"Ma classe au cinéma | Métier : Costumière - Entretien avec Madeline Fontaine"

Le terme de costumier, c'est un terme un peu générique qui recouvre beaucoup de fonctions différentes.
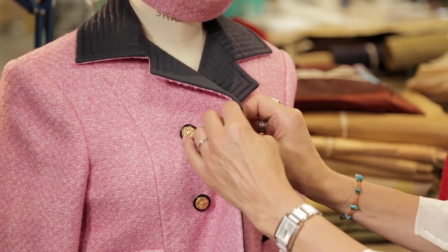[0:20]
Un costumier, c'est quelqu'un qui gère sur un plateau les costumes qui ont été faits par le créateur de costumes. C'est quelqu'un qui loue des costumes et qui a un stock qui permet de faire toute la figuration de différentes époques. C'est quelqu'un qui fabrique les costumes. Et c'est vrai que c'est des métiers complémentaires, indispensables les uns aux autres.
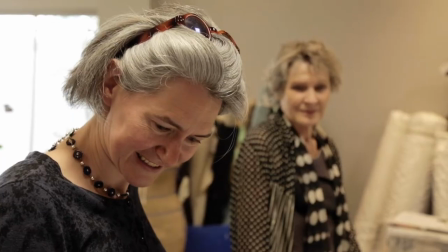[0:38]
Pour ce qui est du tournage, moi je sais que je tiens beaucoup à être là autant que je peux, parce que tant que les choses sont pas dans le cadre, c'est pas fait. Là, il y a des costumiers qui interviennent, qui sont les costumiers de plateau, qui sont responsables de l'habillage bien sûr, mais de l'entretien et des raccords.
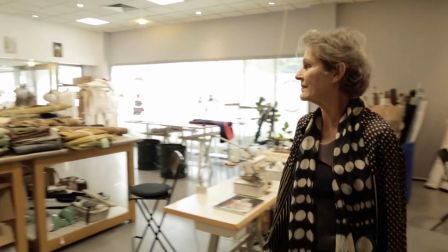[0:55]
Moi, je dirais que j'ai à charge de dessiner d'une manière virtuelle, mais de dessiner des personnages, des caractères.
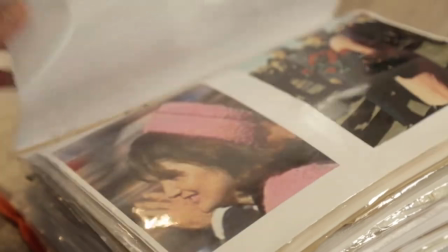[1:02]
Et que pour ça, j'ai besoin de l'aide de tous les costumiers. Ça commence évidemment par la lecture d'un scénario sur l'époque, le contexte, les personnages. Et ensuite, c'est l'interprétation qui doit bien sûr s'accorder avec la vision qu'en a le réalisateur, la vision qu'en a le décorateur, la manière dont le chef opérateur va l'éclairer.
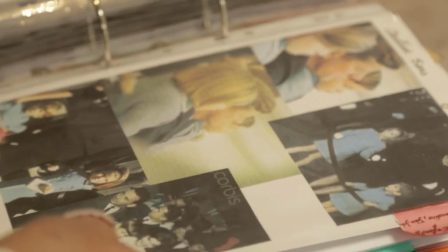[1:20]
Et puis les comédiens, bien sûr, qui ont leur mot à dire. Non, mais leur participation à apporter, bien sûr.
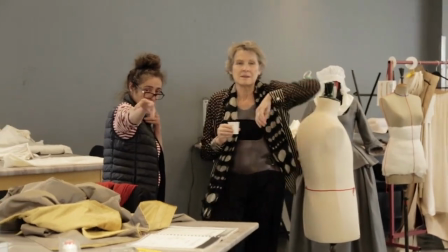[1:25]
Il n'est pas question de mettre quelqu'un dans une enveloppe, il est question de travailler pour que le comédien ou la comédienne deviennent le personnage.
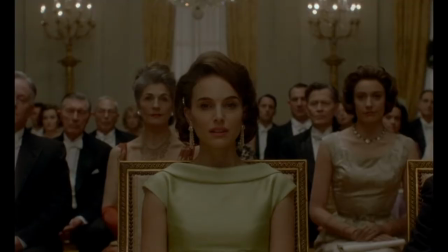Alors la démarche pour ce film-là est la même que pour tous les autres, c'est-à-dire qu'on parle de ce qu'on a comme nourriture, c'est-à-dire justement les informations,
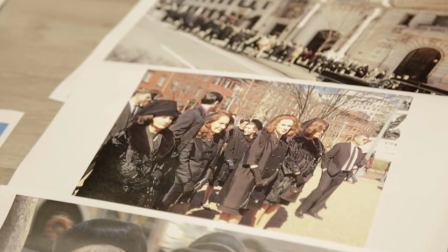[1:51]
qu'elles soient littéraires ou qu'elles soient picturales ou photographiques. Personne n'a été plus photographié que cette famille et que particulièrement Jackie Kennedy, qui en plus était une espèce d'icône de mode, au-delà d'être la première dame.
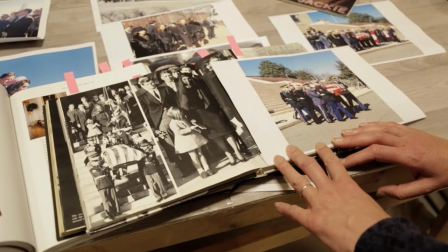[2:04]
Donc évidemment, on touchait à quelque chose d'extrêmement délicat, parce qu'il était pas question de rater ça avec une comédienne qui n'avait rien des mesures et des proportions de Jacqueline Bouvier.
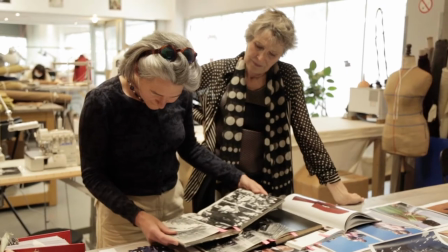[2:16]
Le but, c'est justement, c'est pas de faire des costumes, c'est de rendre crédible, c'est d'emmener le spectateur dans l'histoire et que d'entrée, il y soit bienvenu et que ça fonctionne.
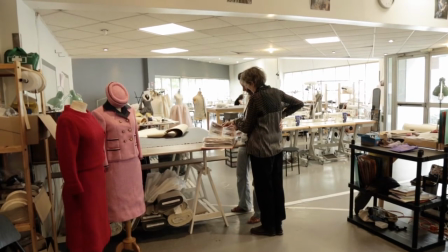[2:26]
La fenêtre était très étroite parce qu'il y avait des choses à recopier, à adapter aux mesures de Nathalie Portman pour en faire l'image iconique.
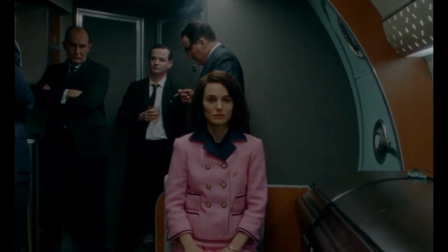[2:38]
Et puis il y avait aussi d'autres impératifs, comme celui de passer du noir et blanc à la couleur, comme c'est le cas pour ce tailleur Dior,
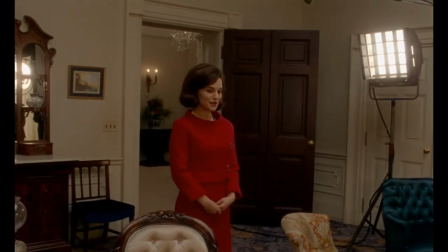[2:47]
qui était de ce rouge, qu'on a ramené par la teinture à être vraiment ce rouge,
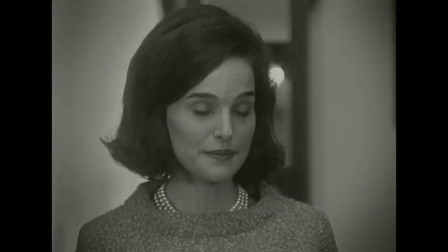[2:53]
mais qui, par contre, dans les images d'archives en noir et blanc, passait d'un gris, une espèce de gris très clair que ce rouge ne rendait absolument pas.
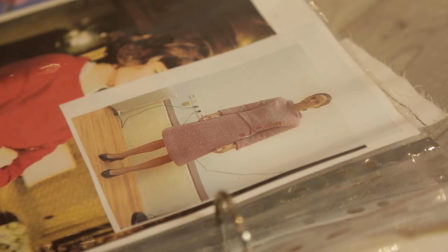[3:01]
On a donc dû faire le même dans une espèce de rose gris, pour que ça raccorde avec les images d'archives. On était dans un créneau assez étroit pour ce qui est purement créatif.
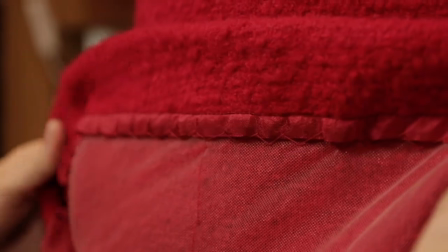[3:17]
Comment est-ce que Véronique, qui s'occupait justement de ces costumes-là, a dû adapter, interpréter les patrons, retrouver les gestes et les techniques de ces années-là?
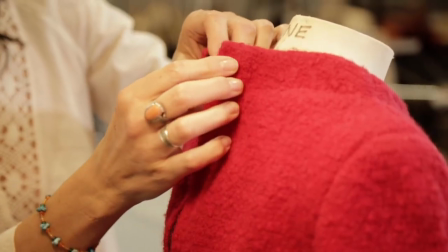[3:29]
Il n'y a pas la souplesse des jerseys d'aujourd'hui. Donc tout ça, c'est une sensation de l'époque qui est vraiment importante et qu'on essaye de trouver, quelle que soit l'époque sur laquelle on travaille.
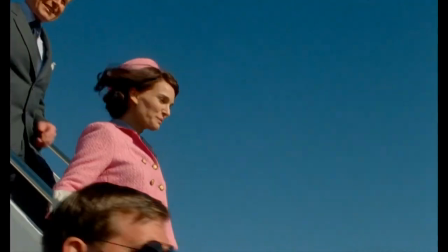[3:36]
Parce que c'est ce qui donne l'authenticité de la manière dont le corps habite le costume.
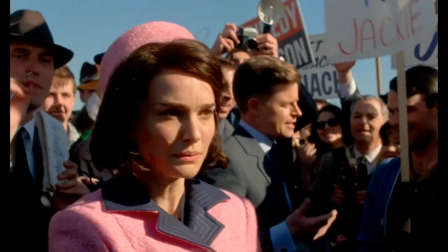[3:42]
Il y avait bien évidemment les problèmes de tissu à trouver, mais c'est vrai que là, c'est très particulier aussi. Ce costume rose, si on ne l'a pas déjà vu en photo, je ne sais pas comment on a fait. Et c'était en plus ce rose, mais ce rose à rendre avec un traitement d'image particulier.
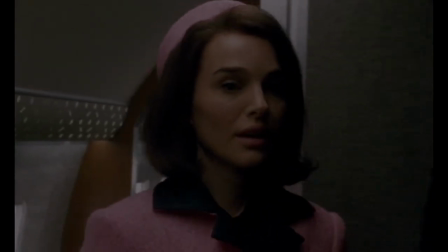[3:58]
Et donc, impossibilité d'utiliser le tissage qu'on nous proposait de refaire, parce qu'on avait retrouvé la maison qui avait fait ce tissage original. Et impossible parce qu'il fallait d'abord faire tous les tests de différents roses pour savoir lequel serait le bon pour rendre celui-là. C'était incontournable d'avoir ce rose-là. Donc on a fait plein de tests de couleurs avec la caméra avant de savoir ce qu'on allait faire comme teinture pour avoir ce rose-là.